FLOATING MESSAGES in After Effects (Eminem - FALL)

This video is brought to you by Storyblocks. Hey guys, I've been sick for a few days now, but I'm finally back at the office and I'm ready to work on our new Jordy?
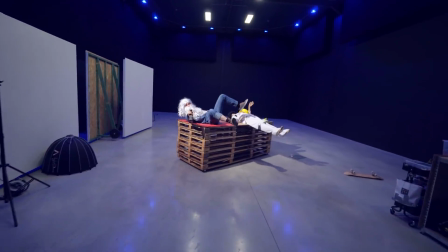[0:10]
Lorenzo? Is that you? Hey Lorenzo, man, I missed you.
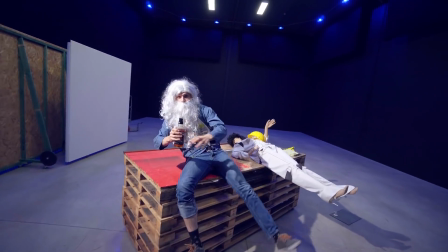[0:15]
Hey, Lorenzo, we have to shoot a new video for Copycat. Jordy, cut the hair!
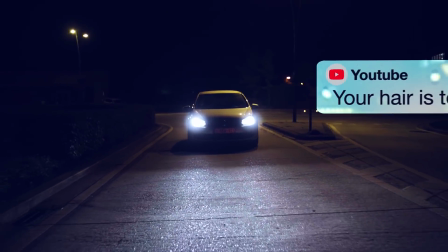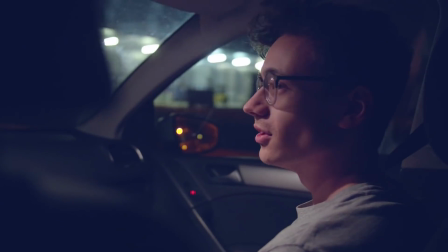[0:30] Whoa, so many hate messages. Jordy, I really think it's time to cut your hair.
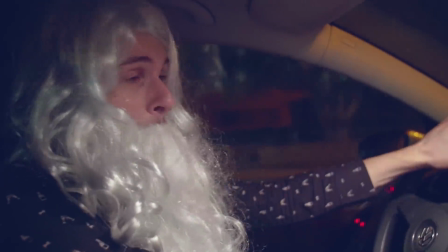[0:37] Oh, Lorenzo, I don't care what the people say. I'm not cutting my hair.
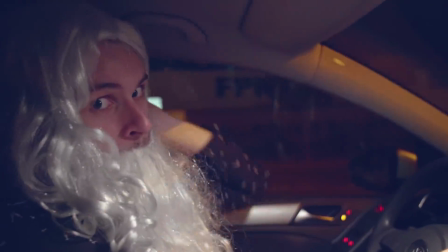[0:42] They can jingle my bells.
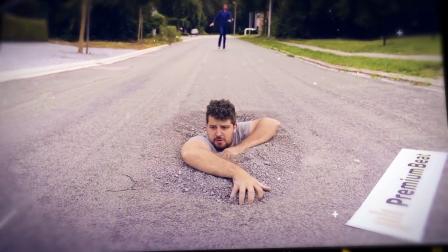Hey folks, Jordy here for Cinecom.net and welcome to Copycat Friday, the series where we get inspired by a music video or film and recreate one effect from it.
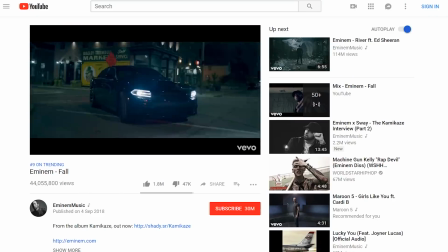[1:00]
Eminem recently came out with his new music video, Fall, in which you can see many great effects, and one of them are these notifications, which are popping up everywhere. So let's jump into the Copycat Mobile and receive some hate comments. But before we do that, let's first take a moment to thank Storyblocks, our channel sponsor.
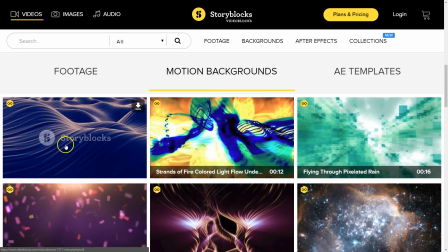[1:18]
Their library holds a growing collection of stock footage, video effects, After Effects templates, and a ton more.
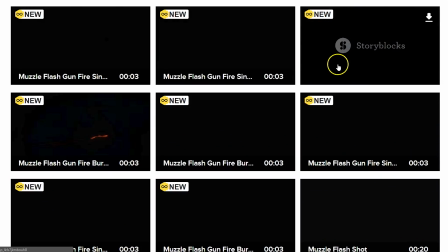[1:24]
We've also been adding stuff to their library, such as these muzzle flashes, sparks, and our studio backgrounds.
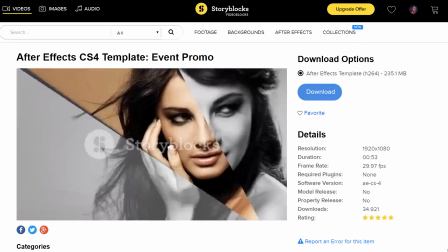[1:29]
With a single price per year, you can download unlimited video assets, which makes it incredibly valuable. For more information, make sure to click the first link in the description below.
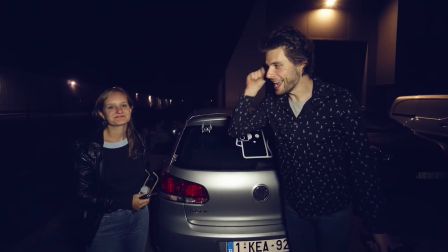[1:39]
So Lorenzo is back, he's filming right now, and we've got Kim to help us out in this wonderful evening,
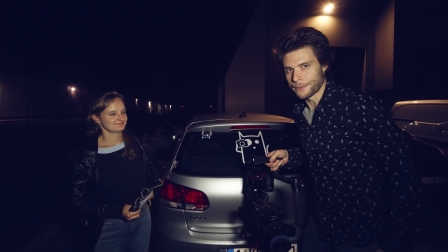[1:45]
so let's jump into the Copycat Mobile and film some stuff.
Let me get it, let me put it down. One time for anybody out there following their dreams.
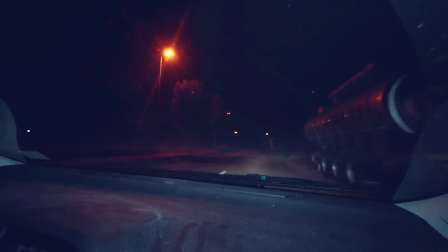[1:52] Anybody in the city working two jobs so they can get to bigger, better things. You can't see that, I was at a put in.
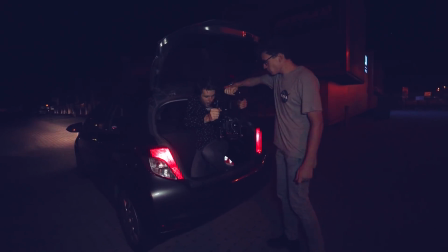[1:57] Every day and night, go to every trick or bike, go to every...
Lorenzo, your trunk is way too small. Well, if you would afford me a bigger pay raise, I could afford a bigger trunk.
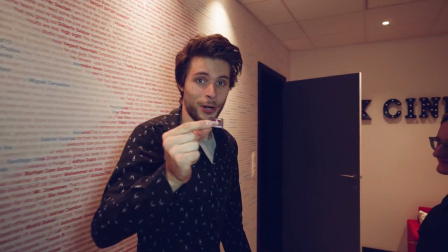[2:05]
So we just tried our first shot, let's now see upstairs if it works. And it works. That is a good thing. Now we are sure that we don't have to come back tomorrow, because that is also not possible, because today is Thursday, tomorrow is Friday, so that means we don't have a second chance, we don't have a second evening. I'm gonna stop yapping now and let's continue.
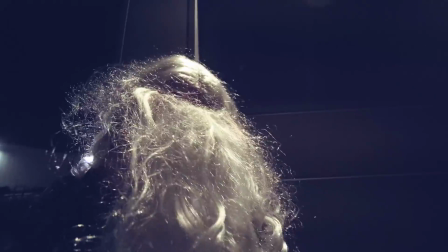[2:26] We gonna make it, ooh, we gonna make it. I kept my soul no matter how hard that they try to take it.
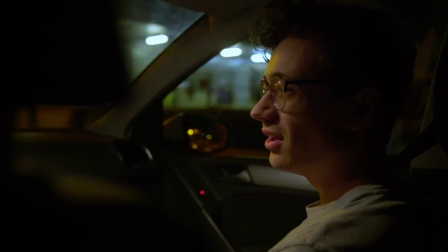[2:32] Ooh, we gonna make it, ooh, we gonna make it. God had it not by my side, ain't no way.
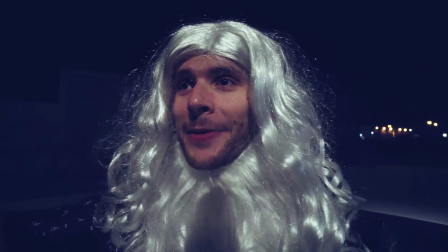[2:38]
It's a wrap, guys. We got all the shots that we need, so let's go inside right now and go into After Effects. While you're making your shots, it's very important to look for structure.
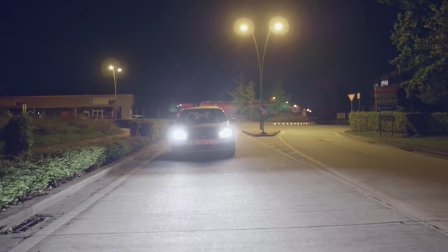[2:48]
Although we are shooting on an evening, I'm paying attention that we shoot under a street light, or making sure that the headlights from the car create a deep enough contrast on the street.
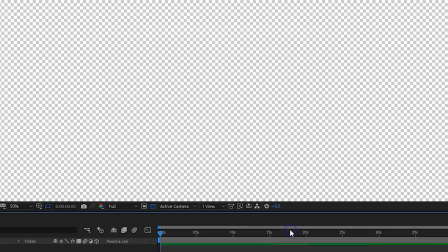[2:56]
Let's start with that message pop-up. Create a new composition. Next, go into the rounded rectangle tool and simply draw a message bubble shape.
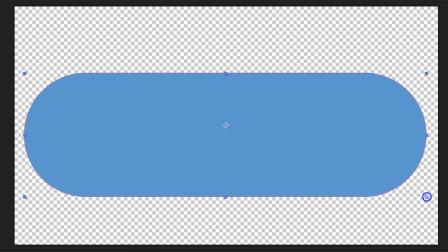[3:05]
You can make this pretty big and take up the entire composition.
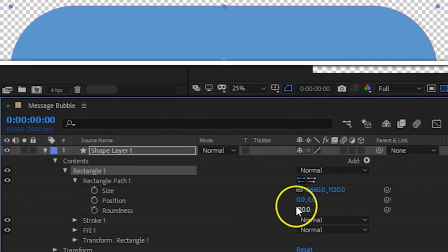[3:08]
This will create a new shape layer, and if you open up its properties, you'll find under the rectangle pad that there's an option to change the roundness of the corners if you want to do that.
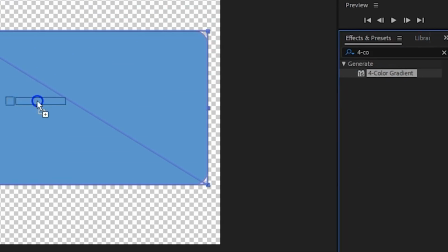[3:17]
We're going to give some more depth to the bubble, so I'm going to add the four color gradient effect to it.
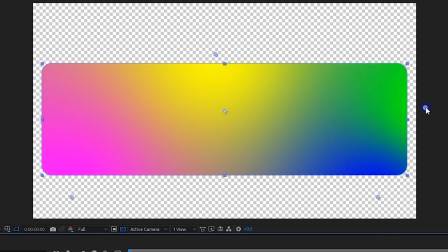[3:22]
For starters, I'm going to position the color points from this effect to have each point sit on a side.
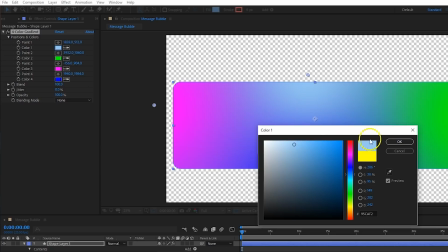[3:28]
Then go into the color options and change the upper color to light blue. The points on the sides can have somehow the same colors.
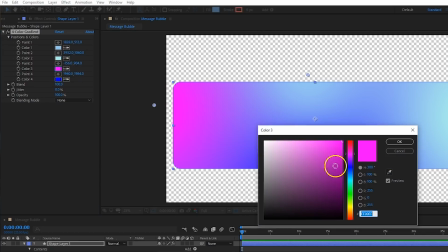[3:34]
I am picking this one manually each time so that there's still a little bit of a difference between them to make it seem more random.
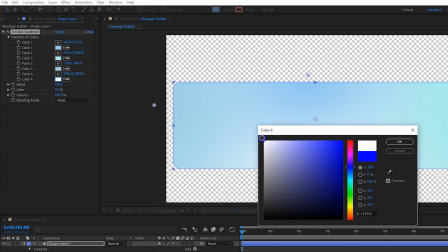[3:40]
And then the bottom color becomes white, and this will give some more depth to that shape.
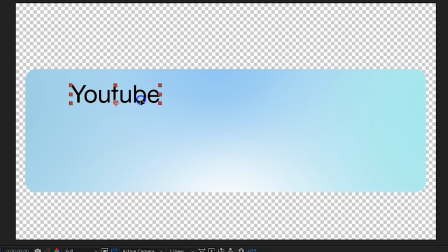[3:45]
Then go ahead and add some text in here. Usually the name of the app sits on top, the message itself is bigger and sits below the title,
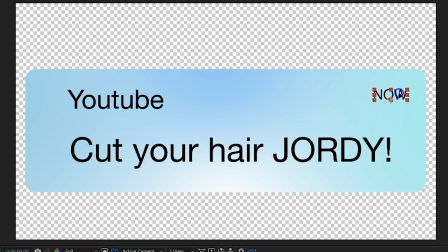[3:52]
and in the corner right, you'll get the time of the notification, which is now. On Google, you can find the app icon, like the YouTube logo.
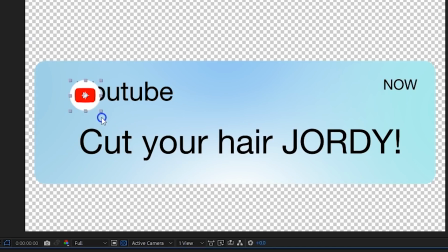[3:59]
Simply import that into After Effects as well and position it next to the title name. And that's the only thing there is to it.
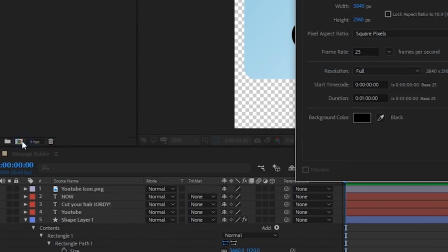[4:05]
Now let's create a whole new composition for our actual shot.
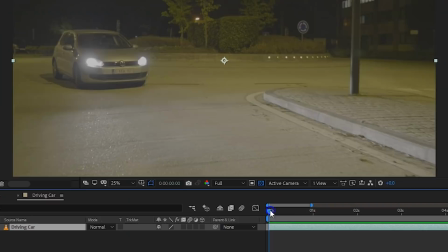[4:09]
In order to make the message bubble float in the air like it's part of the scene, we're going to have to find out the exact movements that my camera did while I was filming. Every little shake, the smallest bump, every tilt and every pan has to be figured out. And guess what? We were filming outside of a riding vehicle. So this is going to be a ton of work for After Effects.
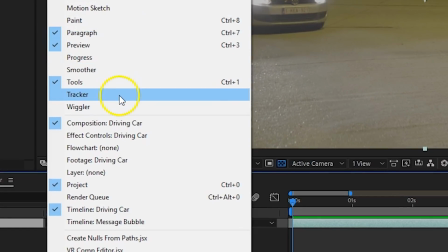[4:31]
For us, it's just a simple matter of going up to the menu, select Window, choose Tracker, and click on Track Camera. Yeah, that's it. You just let After Effects work and you can go get a coffee. And as you return, After Effects did its work.
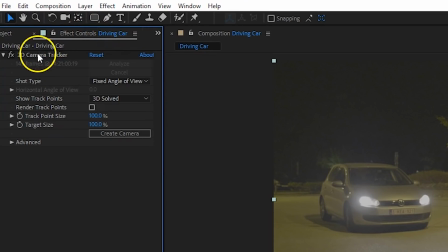[4:44]
If you go into the effects controls, you will find out that the 3D camera tracker effect has been applied to it.
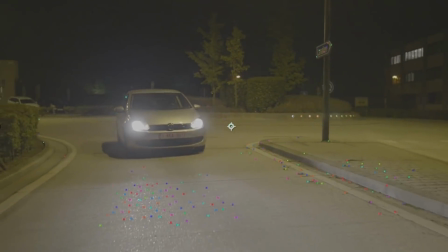[4:50]
If you click on it, it will show all of its tracking points. We can use any of those points to tell where our message bubble has to open up.
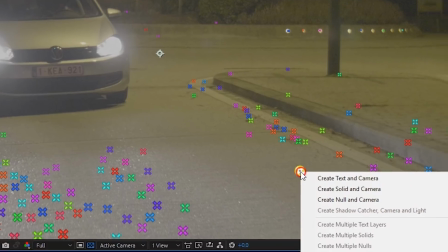[4:58]
For example, here on the street, right-click on that point and choose Create Null and Camera.
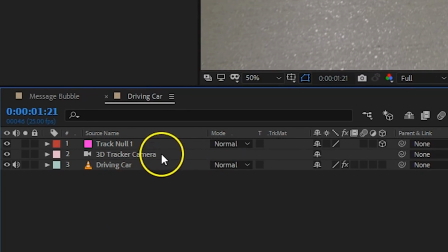[5:03]
What we've just done is created a virtual camera that represents the movement of our actual physical camera.
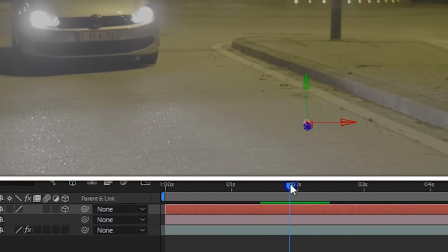[5:10]
The null object doesn't do anything, but we're just going to use it to mark the position of the point that we've just chosen.
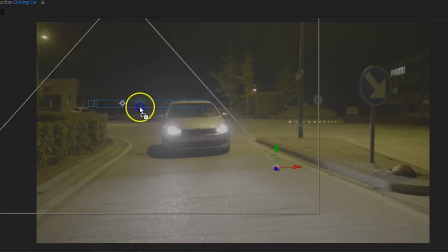[5:16]
We can now go ahead and insert the composition of the message bubble that we've created prior into the new composition.
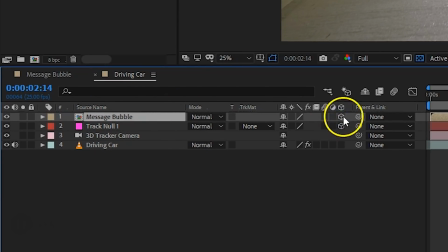[5:22]
From your layer options, make sure to enable 3D. You can then go ahead and open up the properties of the null object, select Transform,
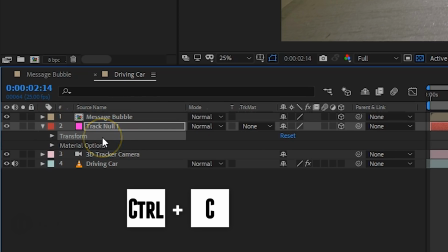[5:29]
and hit Ctrl-C or Command-C for the Mac users to copy all of those values.
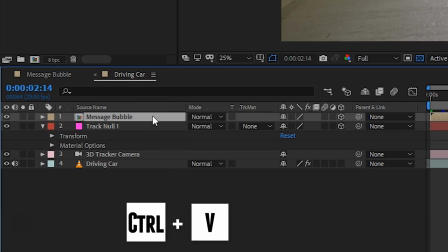[5:35]
With the message bubble selected, hit Ctrl-V or Command-V to paste those attributes.
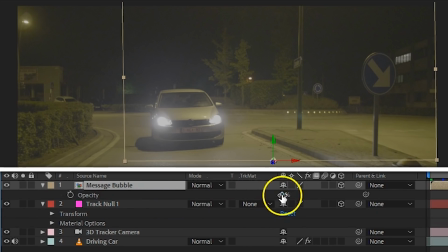[5:40]
It also changed its opacity to 0, so hit T to bring that up and change it back to 100.
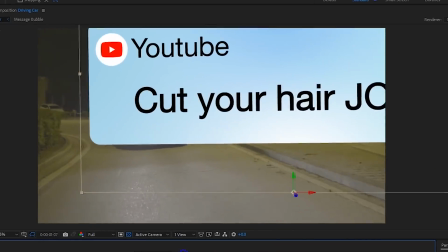[5:46]
That message bubble now sits perfectly in place on the point that we've selected prior, and this gives you a reference.
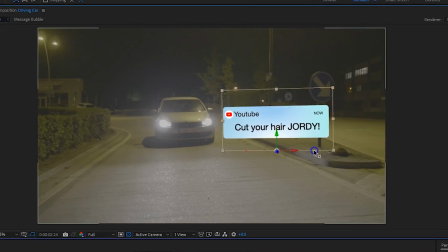[5:53]
You can now go ahead and start moving that bubble to a different place or rotate it to your desire.
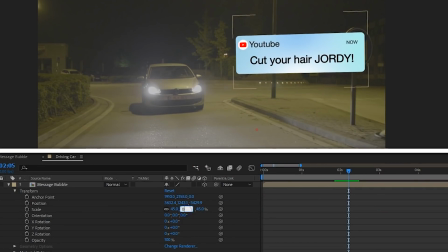[5:58]
The message pops open, so what I'm gonna do is dive into the scale property.
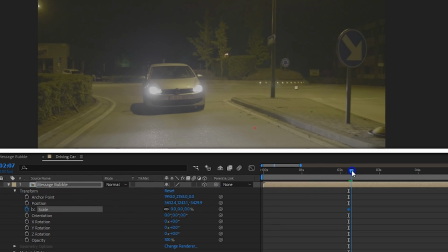[6:03]
Change it to 0, enable animation, move forward in time, and increase it back to the size that you want it to be.
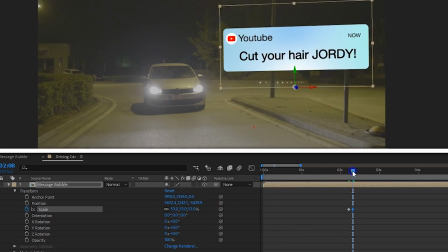[6:09]
Make sure that the animation is short and that you enable the motion blur.
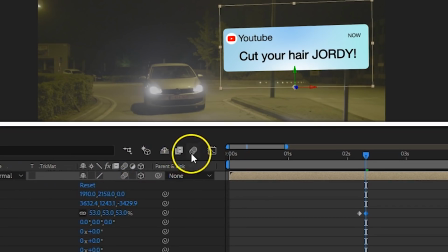[6:13]
You can do so by first enabling it through this button from your layer properties, and then enabling it globally through this button in the composition.
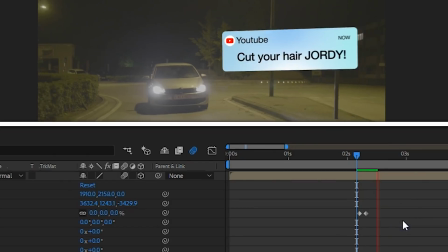[6:21]
The message bubble should look like a glass panel, so behind it, there should be some blurriness.
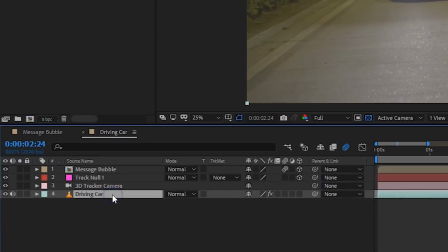[6:26]
To do that, we're going to duplicate our normal shot.
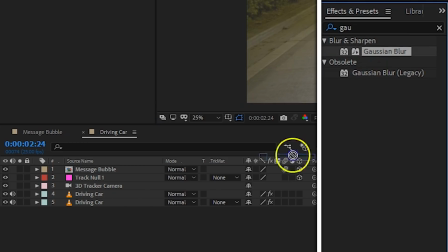[6:29]
You can do so by hitting Ctrl or Command D. On this duplication, you can already apply the Gaussian blur effect and increase it to around 20 or 30.
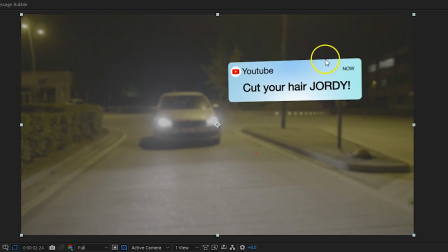[6:37]
The whole shot is blurred, so we're going to have to say to only have this blurriness behind the message box.
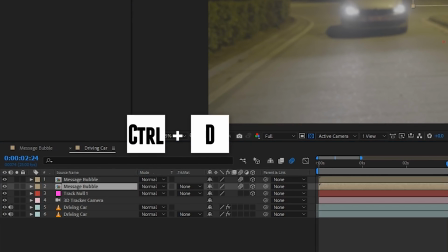[6:43]
To do that, also duplicate the message box and add a fill effect to the one on the bottom.
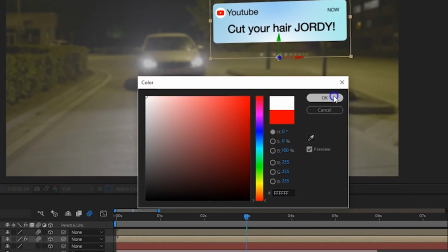[6:49]
Change the color from the fill effect to white. When I disable the top message box now, you will see that we end up with a white mask,
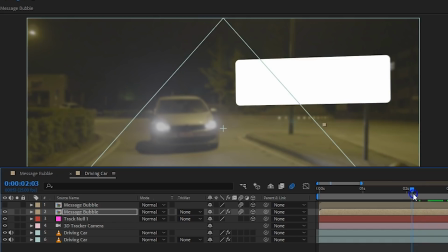[6:56]
and that represents the exact size and all of its animations from the original.
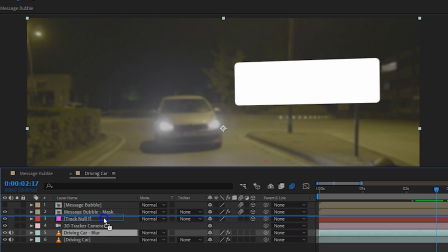[7:01]
So the only thing that we have to do now is move the blurred shot underneath that white mask, then change the track matte from your layer options to alpha.
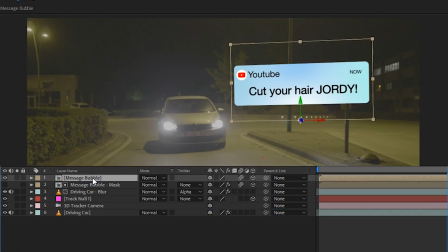[7:10]
And you can now enable the top layer back and decrease its opacity to around 50%.
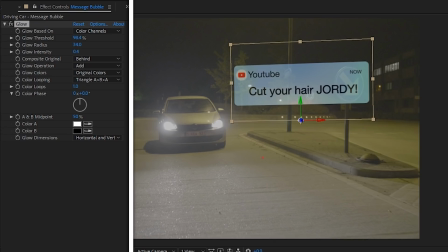[7:15]
For the final touch, you could also add a glow effect to the bubble to make it give light, and you can also add a noise effect to it to make it seem more like a display. Thank you all so much for watching. Thank you, Videoblocks, for the support again. And like always, stay creative.
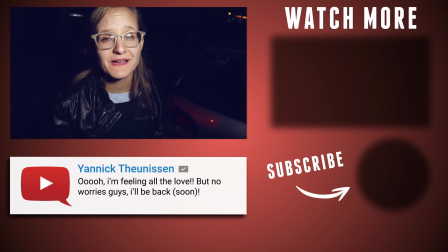[7:35] I am exhausted. I've been working all day for 12 hours, and I work with children, so I'm really tired. And now Jordy needs me to help him also. I am such a good girlfriend.
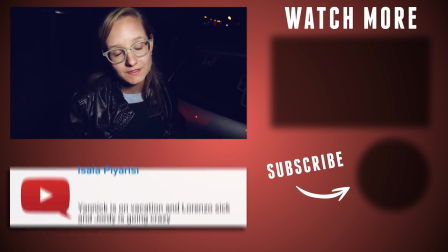[7:47] Oh. I also work with children. Hey.